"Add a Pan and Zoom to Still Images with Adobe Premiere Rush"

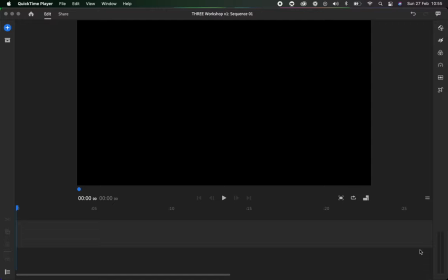0:00 Hello, digital marketers, entrepreneurs, and all of you professionals who are looking to make video content more part of your workflow and communicate your messages through video. Here we have Adobe Rush, and what I want to show you today is just a little bit more about panning and zooming on still images in Adobe Rush.
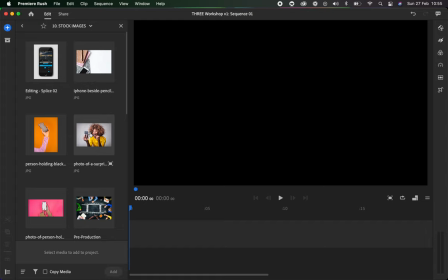0:20 So just to give you a quick kind of overview of what this means, when you go into your media, you can drag and drop an image onto the timeline. I'll just take that for now, and it should fill the frame. There it is.
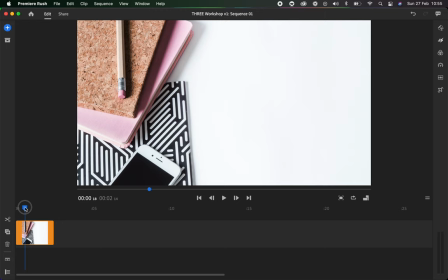0:32 That's perfect. So I'll just X out of that now so we can see more. Now, when I drag and drop an image onto the timeline, it's just going to be static. So I'll play and it's just going to stay there. So what's nice to do is add a kind of a small little zoom into the photo,
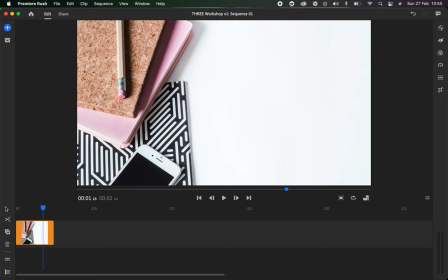0:47 or a zoom out, or pan across the photo, or pan back. And this is actually known as the Ken Burns motion tool. Ken Burns was a documentary filmmaker back in World War II, and he got a series of photos from World War II and added this very slow kind of pan into the photos, and then it became synonymous with his name.
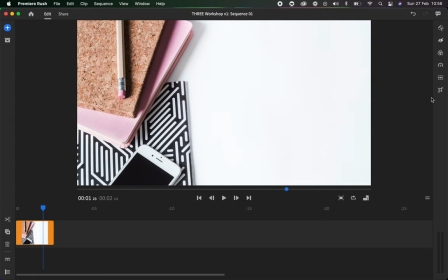1:07 Now, the issue is, right, so let's just add it without doing anything else.
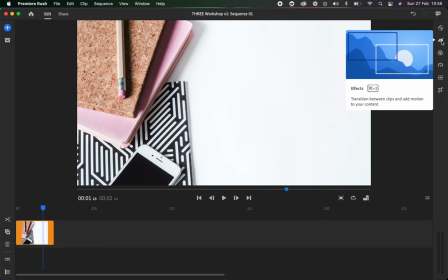1:12 So I'll go over to my, I call this my six cabinet toolbox.
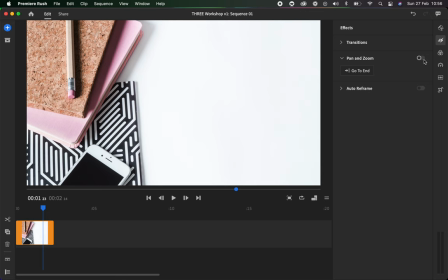1:16 I'll go up to the second drawer from the top, and I will click in here, and then I will click on pan and zoom and enable that option.
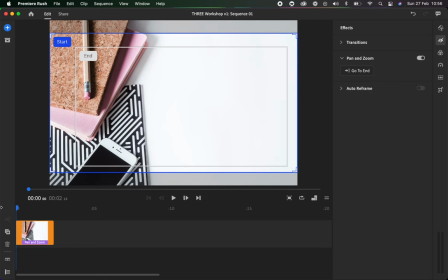1:23 So what that's going to do is it's going to add a pan and a zoom to the image.
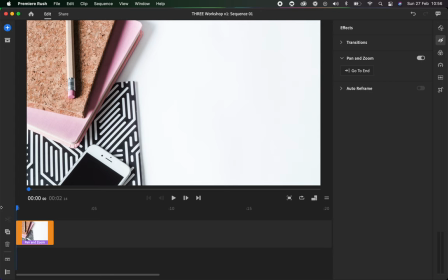1:30 Now, the issue here is that it's really, really fast and it's very, very intense.
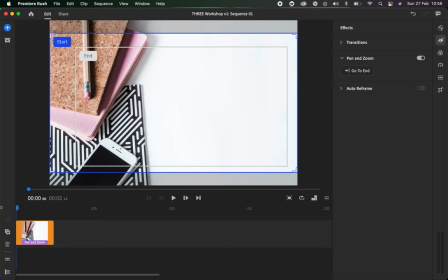1:36 It's happening too quickly. It's kind of, my eyes are finding it almost hard to adjust. And what you really want from these pan and zooms for them to look super professional is them to be almost so subtle that you're almost wondering, is the image moving or is there something happening with my eyes or my brain?
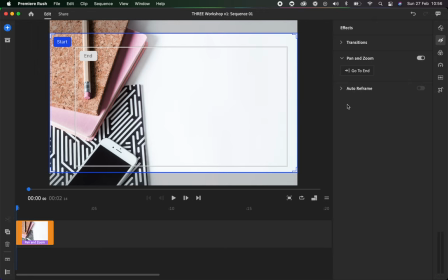1:54 If that makes sense. Hopefully it does. So we actually can do this within Adobe Rush. So we have the start of the image. So this blue box here shows where the image is starting at, the frame of the image that it's starting at. And then if I go to the end, this is the frame that the image is going to end on.
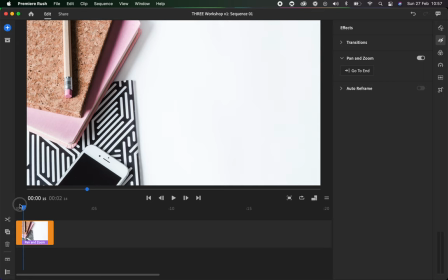2:12 So if we just watch again now, you can see how the start goes to the end square.
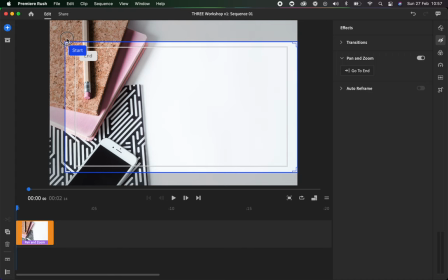2:18 So in order to make this slower, what I will do is I'll either make the start smaller and closer to the end, or alternatively, I can make the end bigger and closer to the start.
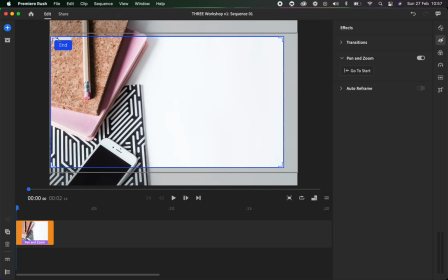2:31 So I might just pull that up there and maybe just over, and maybe just move it over there a bit more, because that's kind of where the fun stuff is in the frame.
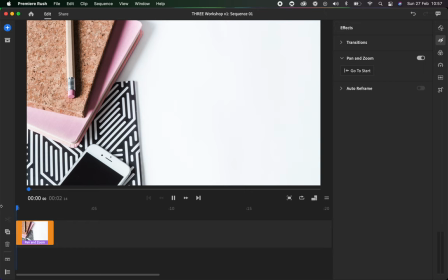2:40 So now we're seeing the start and the end are very close to each other. And if I play that, it's really subtle.
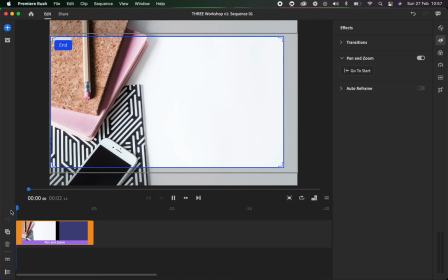2:47 Now, the lovely thing as well about this effect is that it starts out, there's a ramp on it, is what it's called.
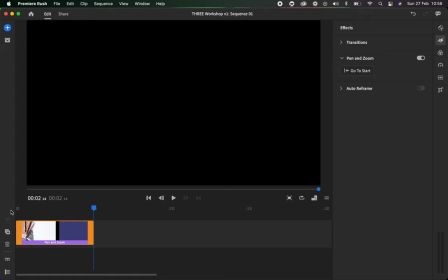2:54 It starts out really slow, speeds up then a little bit, and then ends slow as well, almost like a hill.
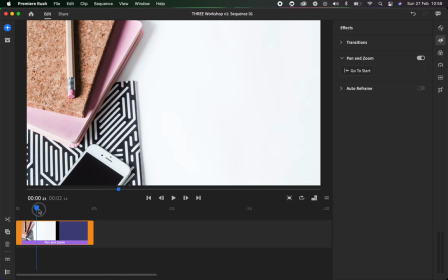3:01 So it's kind of speeding up as it goes to the center, and then going down as it goes to the end.
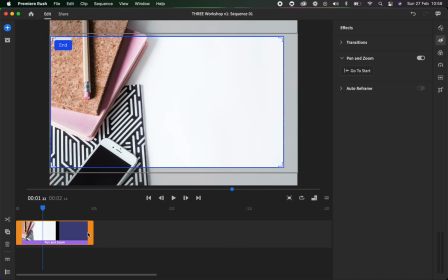3:05 And that is just a really nice way to add a little bit of movement to your images,
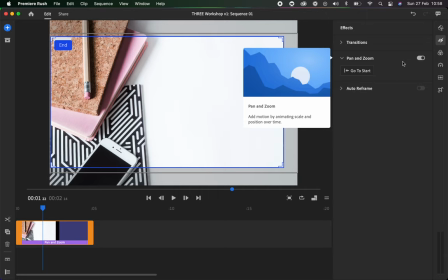3:11 but just to make sure that it doesn't look like a software did it.
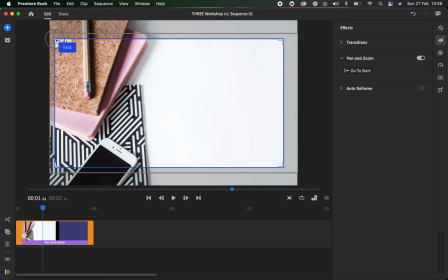3:15 Make it look like it's really subtle, really professional, just by adjusting that start and end frame of where you want it to be. I hope that helps. Leave any comments in the comment section and I will do my best to get back.